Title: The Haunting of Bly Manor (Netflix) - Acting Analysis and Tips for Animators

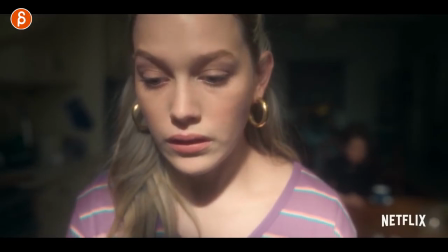0:00 Welcome back to the acting analysis and tips to animators and today I'm going to take a look at the Netflix show The Haunting of Bly Manor. This time I got six sequences I want to take a look at but before I do, if you're first time here on the channel, hi my name is JD and I do acting analysis clips like these. I do animation analysis clips, I do rig reviews, I do product reviews, animation news, lectures about animation, all kinds of things. You know the pitch, you know you can browse around the channel and if it's something that you like you can also subscribe if you want to. and that is that quick and short the pitch it's youtube you know the drill but enough of this let's go straight into the sequences first up we
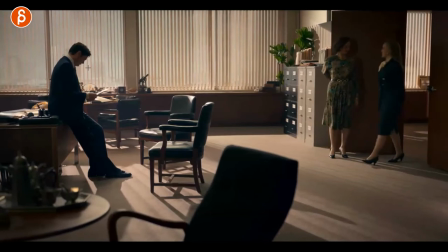0:36 have this one where the main actress comes in and it's an interview and you can see that he does not acknowledge her when she comes in so that's a big thing i always talk about in classes when you have eye contact do you hold do you look do you look away and this
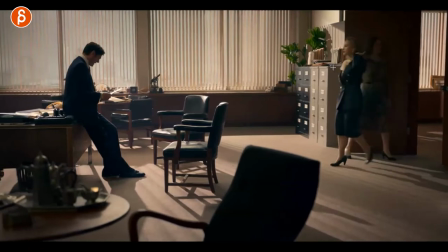0:50 is what this whole sequence is about she comes in you can see she's excited she's preparing her hair she's kind of adjusting here you can
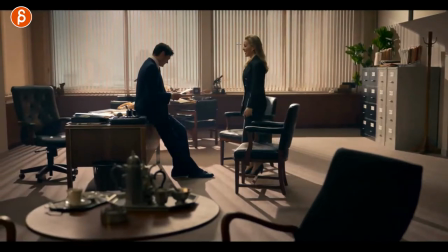0:57 see that maybe she's got some sweaty hands you never know could be nervous but she's ready to look and you would think that in a normal polite way
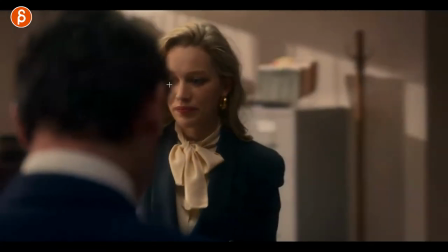1:03 he would look and acknowledge her but then he doesn't and you can see that she's got that look of okay that's kind of weird so for your shots think
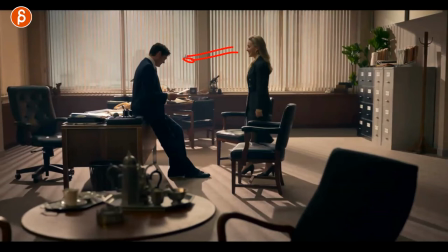1:11 about that is if a character is coming here and introducing herself himself whatever is your character going to look up and do the same
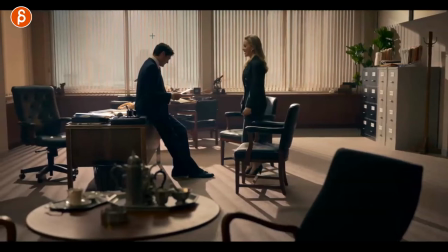1:19 is that polite or not how is that going to feel like for an audience of that's weird this guy's not looking that's kind of weird that's kind of
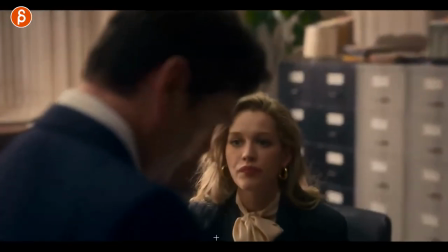1:26 rude and then you can play with just pantomime and reaction because there's no lip sync so you can see that she's slightly concerned a bit
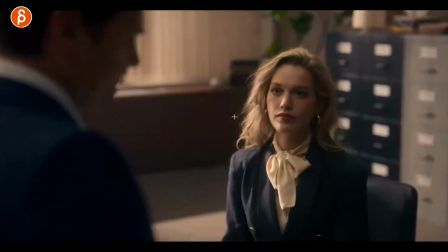1:32 nervous and i like this too here when he finally looks up you can see how as she was slightly looking around she is looking at him right there she probably was hoping that well now that he looks up he's gonna look at me as well but he still does not then you can
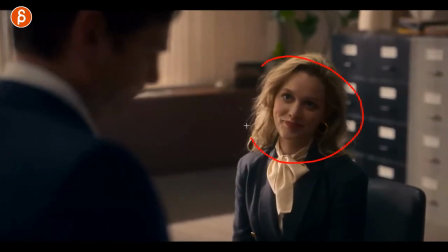1:47 see kind of that slow breakdown of okay right then she's trying to make small talk says something tries to be polite but he still doesn't look and she's trying and trying and trying and then he starts talking but he's still not looking at her and you can see her reaction okay the hell's
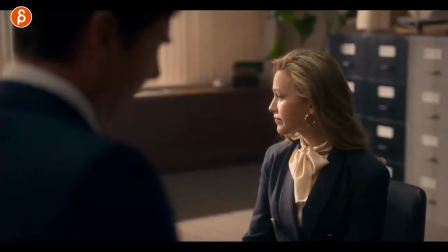2:03 going on and all of that just completely looks away and again something for you to think about do you look how long do you look and at what point do you look away is that because you're now angry you're frustrated you just did the interest is gone so that is the whole thing
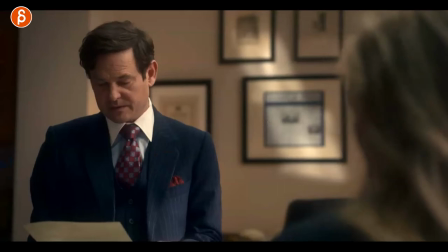2:16 about this you're not the end he finally looks but then it gets a bit more heated and it's a it's a really cool sequence but I like that introduction between
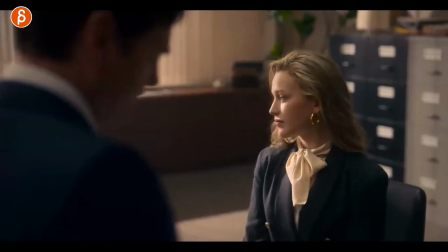2:23 the two where it's an interesting almost kind of like not a staring contest but it's a non-staring contest kind of a test
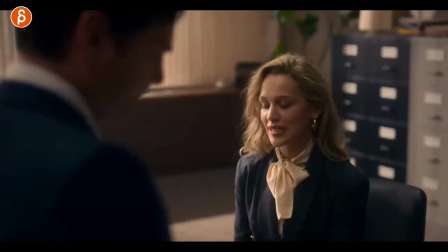2:30 of power in a way but it's really cool and I like her reaction and the constant change there that she has trying being polite and just her awesome reaction of the purse slips and especially this look here really really and then looking away and you can see that change in the mouth as
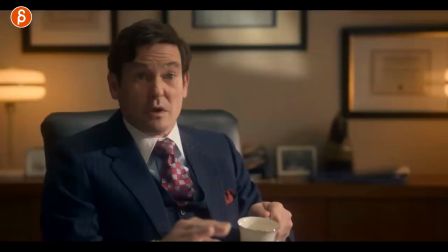2:46 well. So good. And I'm actually going to continue this sequence because he is talking here and tells her, don't bother me, right?
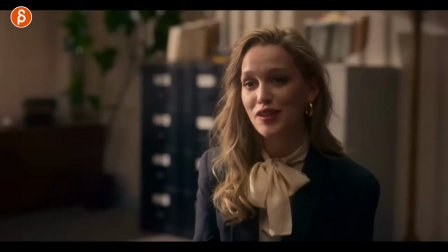2:52 I'm really busy. This is something really important. Don't bother me. And the thing is, she goes, okay, well, one of my rather unique traits that I have or accomplishments or whatever,
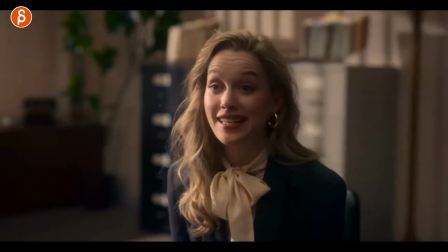3:01 and this is, it's hard for you to see here because she actually does talk. So she says something.
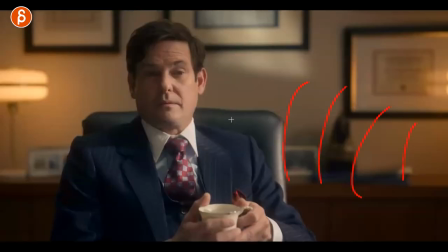3:06 And as we cut to him in the audio, she is still talking. And instead of looking at her and following her, being interested and being polite,
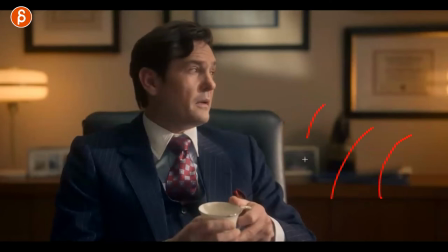3:14 he starts to do this while she is still talking so again this is something for
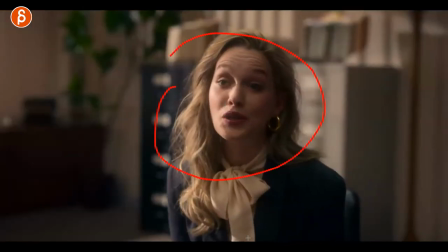3:19 you what if this is your setup and this is your shot this is your lip sync and this is the other character listening so instead of doing the full shot of one character whoever it is talking you do maybe half of it cut to another character who's
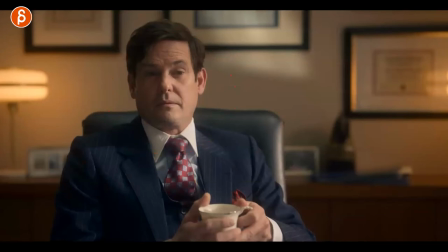3:33 listening so you can do more reaction type pantomime and then you do something bigger where the character is actually looking away and that's really rude and he's kind of yeah
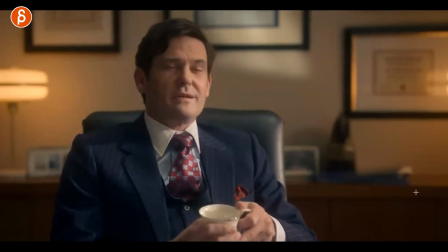3:41 whatever then he interrupts her he says this while again she's still talking so
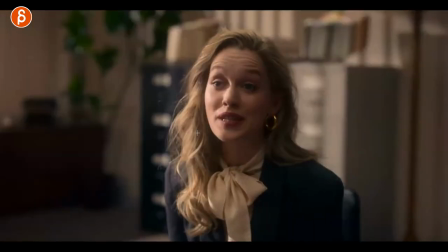3:46 think about that for your setup again your lip sync doesn't have to be the focus for the whole shot
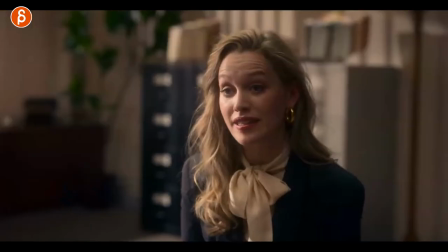3:50 you can cut in between and go between talking and reaction or half talking half reaction with something that's really not
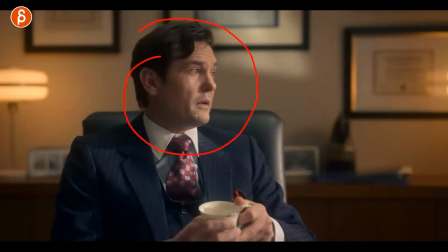3:59 in the audio at all but you can really play up the the character and being rude or not whatever your choices are here during a non-lip sync mode where this is your pantomime.